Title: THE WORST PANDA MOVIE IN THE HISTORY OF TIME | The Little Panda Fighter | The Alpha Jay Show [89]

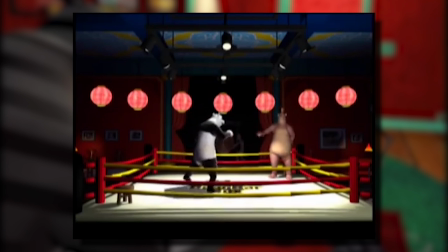16:33 While I will admit the fight had creative saplings for interesting moments,
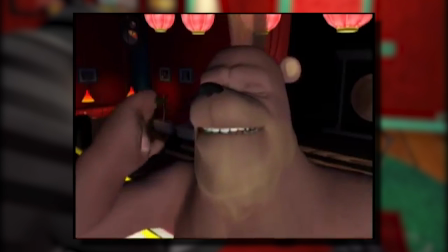16:37 the moment ultimately crumbles due to a lack of quick and fluid motions, no indication of the impact of the punches being strong,
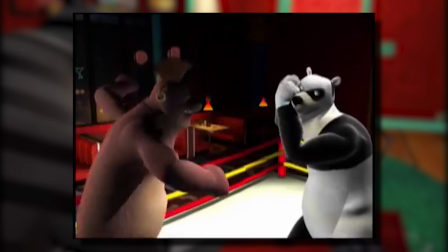16:44 and not utilizing the environment or camera work to create an importance for the battle. You wanna know why school fights have a weird and unorthodox demand on YouTube?
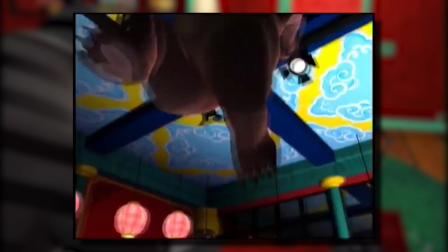16:52 It's because when someone really gets rocked and they take a heavy punch or a slam, you know it hurt, and you know that person felt it.
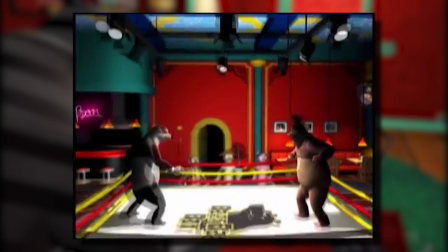16:58 You wanna know why wrestling and UFC are still gathering millions of fans? It's because they use cameras or the environment to create a sense of legitimacy.
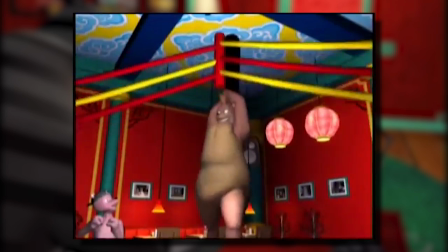17:05 You know why Dragon Ball is admired for its fight scenes? It's because of their buildup, an indication of the impacts being strong.
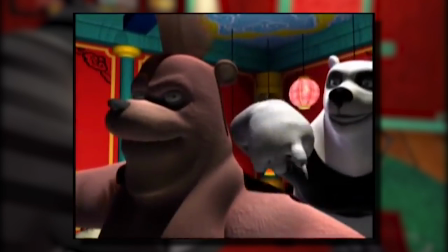17:11 These are basic principles of fight scenes. It's supposed to hurt. It's supposed to have a sense of urgency.
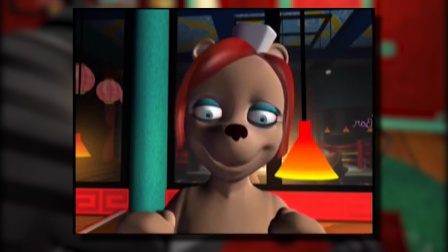17:16 That is why fight scenes work.
Ain't that panda something? I can't believe I never knew how dreamy he was.
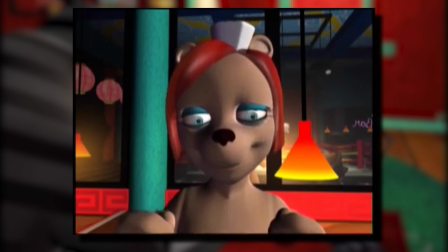17:22 Dreamy because he's violent? So you want to date him because he's violent. He can now punch people, and that is what attracts you to him. Okay, so Polaris, being the masked fighter that he is, knocks out Freak Teddy.
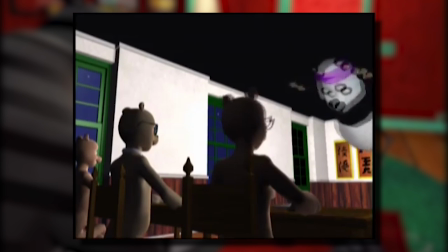17:36 But to Beth and Grizzlesnot as Pancata. Meanwhile, Pancata is giving an outstandingly horribly animated dance scene to which this guy here,
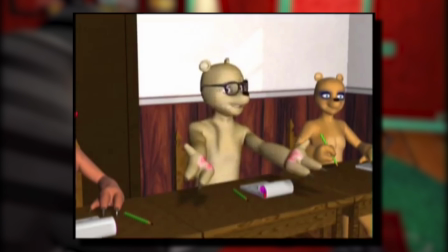17:45 who is on the right side of the door, as the door is to our left, right? Our left. Quickly cuts to the left side of the door, as the door is now to our right.
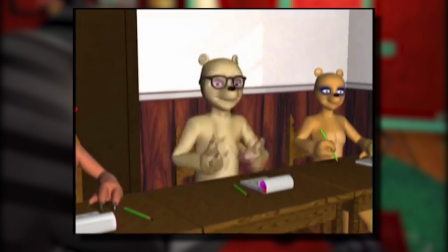17:52 Also this.
Your execution was flawless. Your technique is totally mind-blowing.
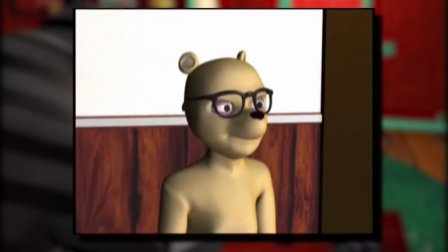17:57 I just think you overreached a little at the end.
Alright, before you say, Jay, the reason he is seen on both sides of the door is because he's voice acting for both of the male judges.
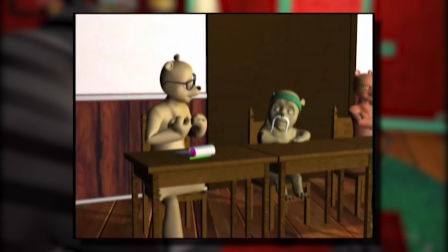18:06 Wrong again, because Master Zin, or Master Fold Him Up at the Torso, whatever his name is sitting closer to the door than the judge.
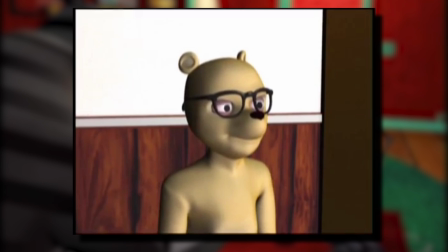18:14 So either A, he is voice acting both, and the guy on the right of the door switched spots, or B, he isn't, and the original guy was seen on both sides. Either way, it's an animation error and a very confusing one. How does something like this happen?
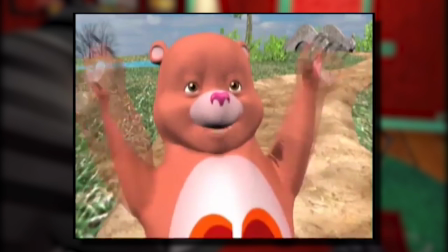18:26 So we get people celebrating as if Pancata actually won the fight, with Snotpuss's snot clipping through his nose.
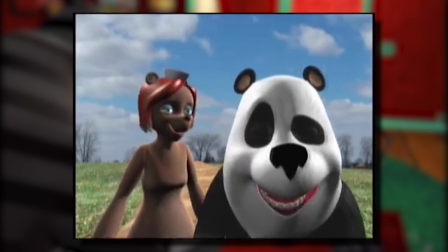18:32 Also because Beth, or Honey as she was called again, and I'm leaning towards believing that her name is Honey, unlike Wikipedia.
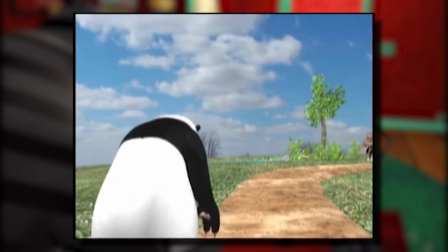18:38 Beth isn't said once in this movie, and maybe it's a nickname between her boss and her co-workers, but I don't know what to believe anymore.
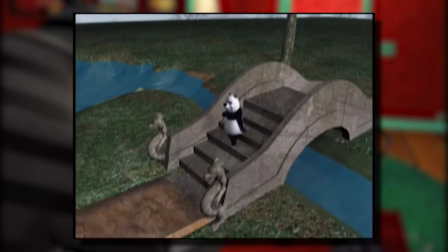18:44 She skates past him, here, but she somehow catches up within the time of walking this bridge.
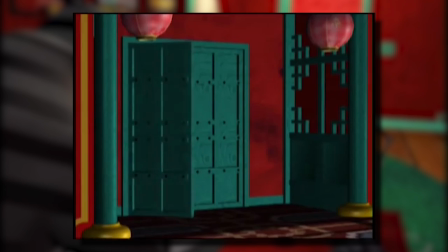18:49 Jeez, wouldn't that be a breeze? On roller skates!
Also, even though Pancata goes through the door first, Honey, is already seen inside.
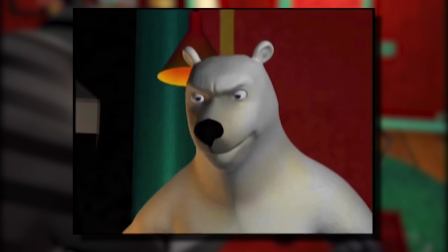18:57 Also, what pose is that?
So, did you hear about last night? Oh, sure. Everyone's been really nice about it.
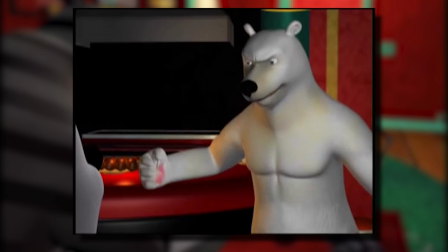19:03 Are you nuts? You loco in the head? You're acting like you're the guy who beat Teddy. But it was me.
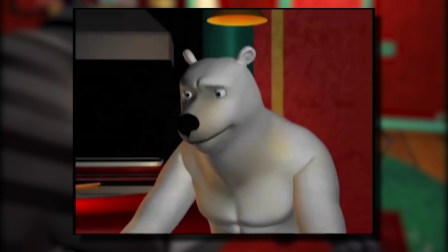19:08 Pancata, are you losing your marbles? What are you giving me? Who is this Jin guy?
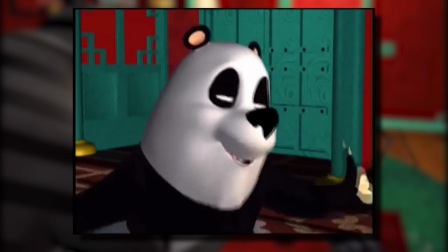19:13 Master Jin. See, boss, he's like my modern dance instructor. Dance instructor?
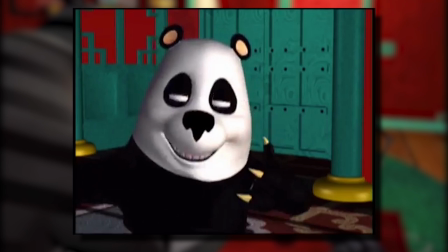19:17 Yeah, and my audition piece was awesome. I mean, isn't that what everyone's talking about? You mean...
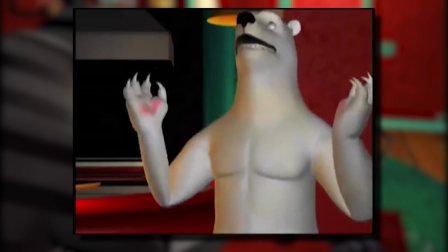19:24 You thought I... I was really talking about...
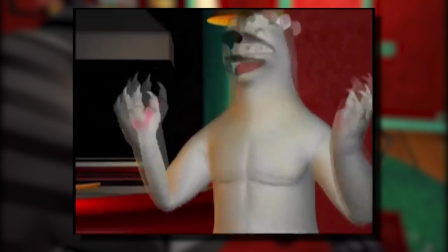19:30 I thought I was going crazy. Sorry, kid. Ain't that a kick in the head? You see, kid, I guess I really didn't know what you were talking about.
Ha ha ha ha ha. Your vocal editing is quite terrible. Ha ha ha.
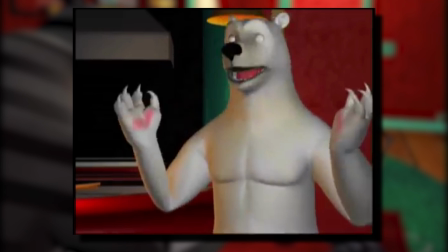19:45 Because when you edit, ha ha, the laughter in between, ha ha ha ha, you, ha, keep tiny spaces in between that make it quite jarring. Ha ha ha ha ha. And the entire thing sounds forced.
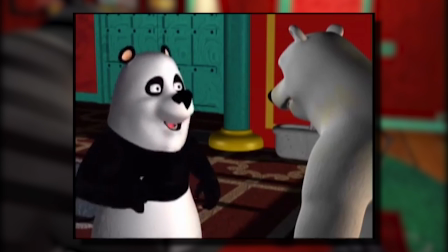19:55 So now Pancata gets Polaris with Shrunken Clothes, who is taller than Pancata, but I'm not gonna harp on that because I can believe that part of the story.
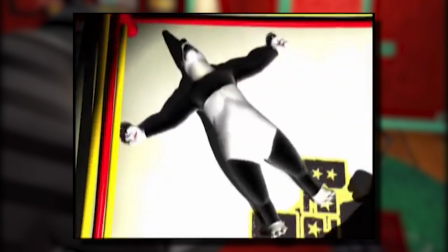20:02 I will defend it there. Nitpicking on the height would not change the story, so I'm not going to harp on that.
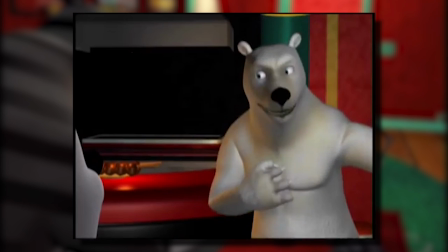20:07 He gets that Polaris won the battle looking like him. Pancata, being the voice of reason, wants to tell everyone the truth.
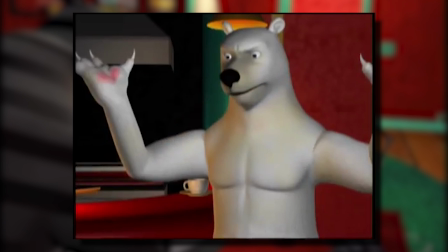20:13 However, Polaris doesn't want to lose the club. That, I will admit, is pretty okay. It's a pretty okay conflict because both sides have good intentions.
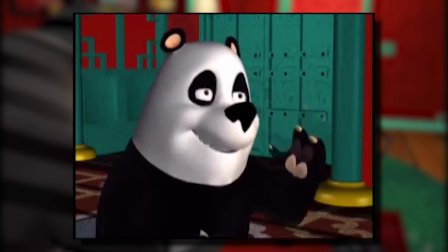20:20 The concept of good versus right, lawful and chaotic, good and evil, blah blah blah. And we get this scene here.
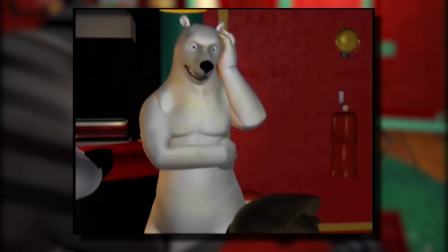20:25 Are you guys talking about something stupid or what? No, I mean, as a matter of fact, we were just making plans for the next big fight, right, champ?
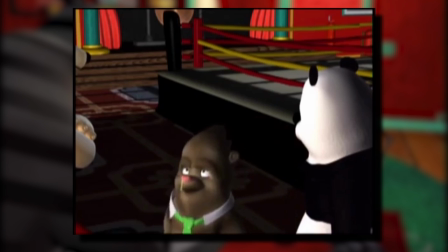20:33 Oh yeah, that's right. Absolutely there, coach. You bet.
This has to be one of the most unsatisfied and grumpy characters I've ever reviewed on this channel. Why does he have a job here?